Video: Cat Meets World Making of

to do a story that involves the old and the new, that is also culturally relevant. I like seeing two different sides of the same world, develop two different characters, each one representing
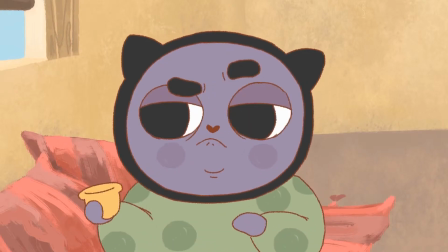sort of a different era, where the grandmother represents the old generation and the granddaughter represents the new.
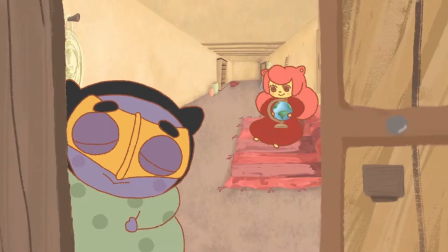And then we introduce a bachelor, which is this foreign element that kind of interrupts their usual balance. Before we pitched it, I had a storyboard then, but it was not complete. The thing is, with storyboard, it's never finished. So once I finished it, I pitched it to the team.
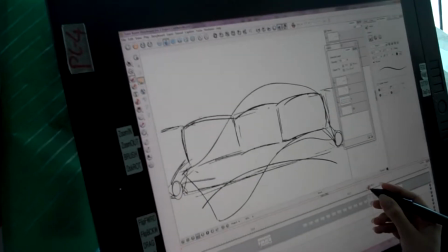We were gonna have
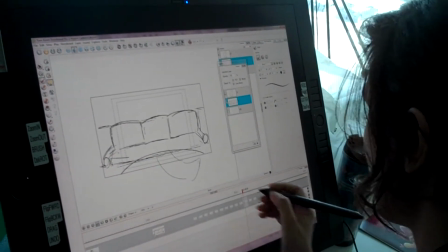a sit down with the whole team and watch the animatic in about half an hour, or whenever Iman gets here.
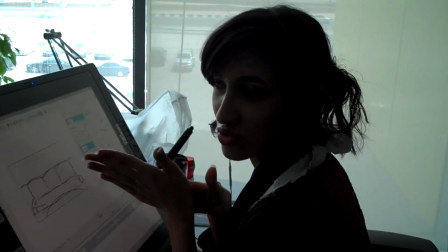And then we're going to decide on what stays and what goes.
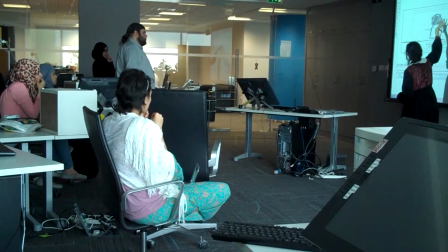In the same, and the team gave me feedback to apply to the storyboard.
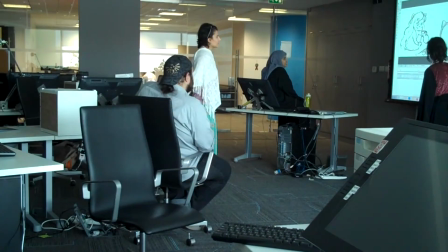We kept going in that direction for about maybe 2 weeks. So let's say we had, I think, about 6 storyboard sessions until everybody was satisfied with the final result.
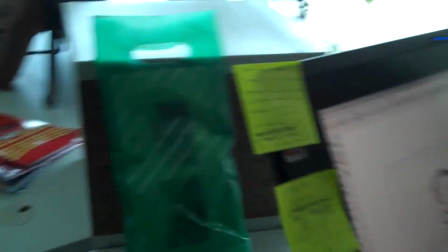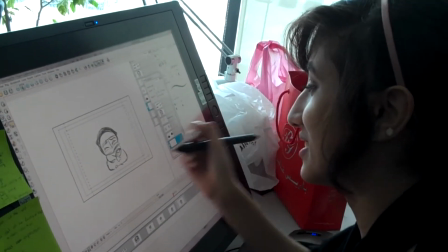Drawing the most depressing scene in the whole thing. But I'm not in a depressing mood, but it's hard to get in touch with the character. And then it's finished. When I have the team's approval. I started on this project working as a trainer, where I helped Fatma shaping the story as part of our animation production course. When the project started, I worked as a capacity of a producer, where I helped with the scheduling, with the staffing, with the budgeting. And in particular, my job was to make sure that the deadlines would be kept. From time to time, I had to do a meeting with Oliver to check if the project is progressing well and what are the problems that we're facing and how to solve them. So each day, I check with the artists what did they finish and if they're catching up with the deadlines and who's doing what. The art director would give me the layouts of the scenes that we need the backgrounds for.
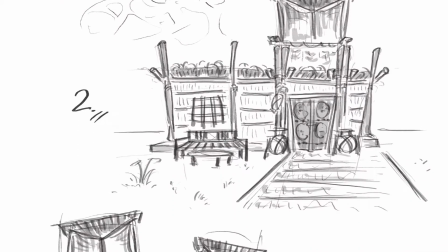I would do some research on how the houses would look like back then, because it's an Arabic Gulf related thing.
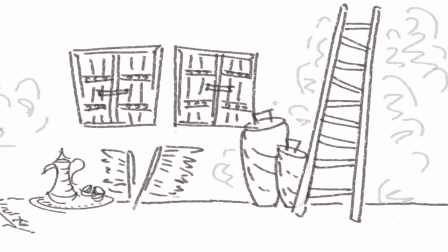With the reference pictures that I would get, I would have an idea of how to construct the background.
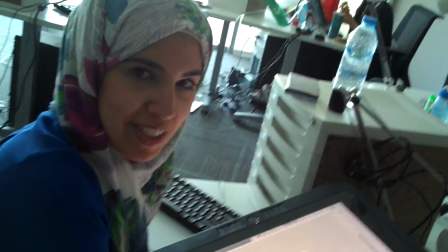I'm doing some backgrounds. أخذنا references من البيوت العربية القديمة بالإمارات.
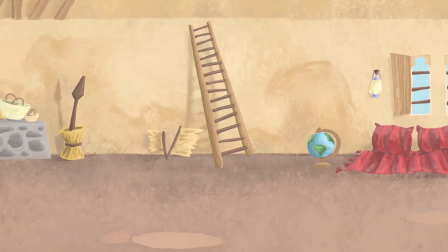رحنا شوي على ثيم ألوان العربية وألوان ترابية. اعتماد كان لنطلع الفيلينجز لكل ماتيريال بالتكشر. والستايل كان شوي artistic وديتيلد. شغلتنا نحن الانيميتر نسوي تيستنج للانيميشن. نخلي الشخصية تتحرك. بس طبعا مو بحركة عادية، لكل شخصية لها طابعها الخاص، كيف تمشي،
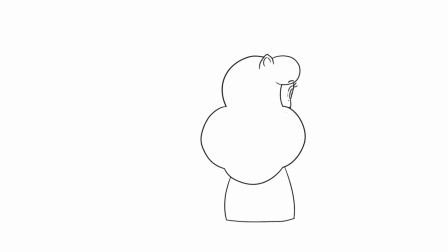كيف البرسوناليتي مالها، يعني شخصية الجراند ما غير عن شخصية الحفيدة.
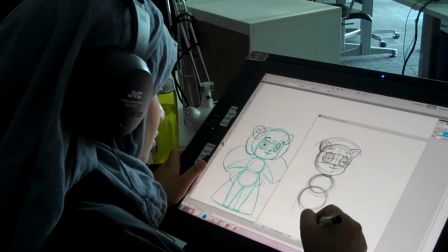My experience on the project was a very good one because it was a very strong team.
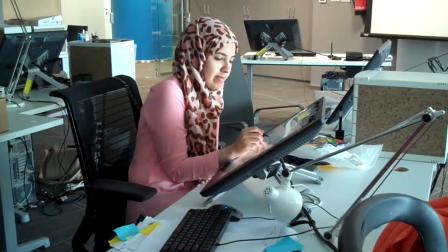I worked with everyone before in the training, so I had great faith in all the people being involved.
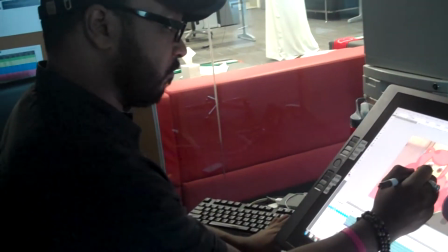And I knew exactly where the strengths and weaknesses.
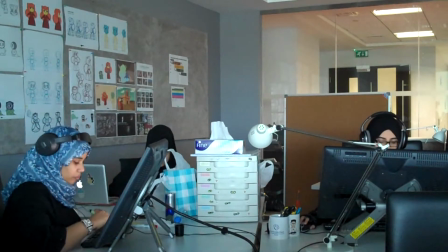To be honest, I didn't have to do much other than making sure that the engine keeps going and that keep producing and doing their job. Some of them, they stayed very late, and some of them, they came very early at the morning.
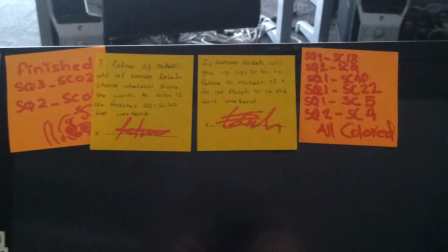Most of the time, I came in the morning, even before I switched on my screen,
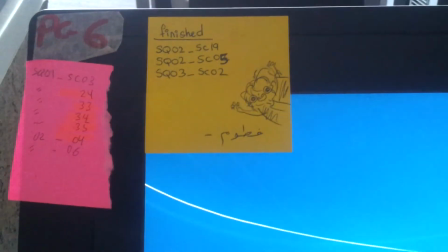I'd find sticky notes from the team members saying how many frames they've been working through the weekends or last night.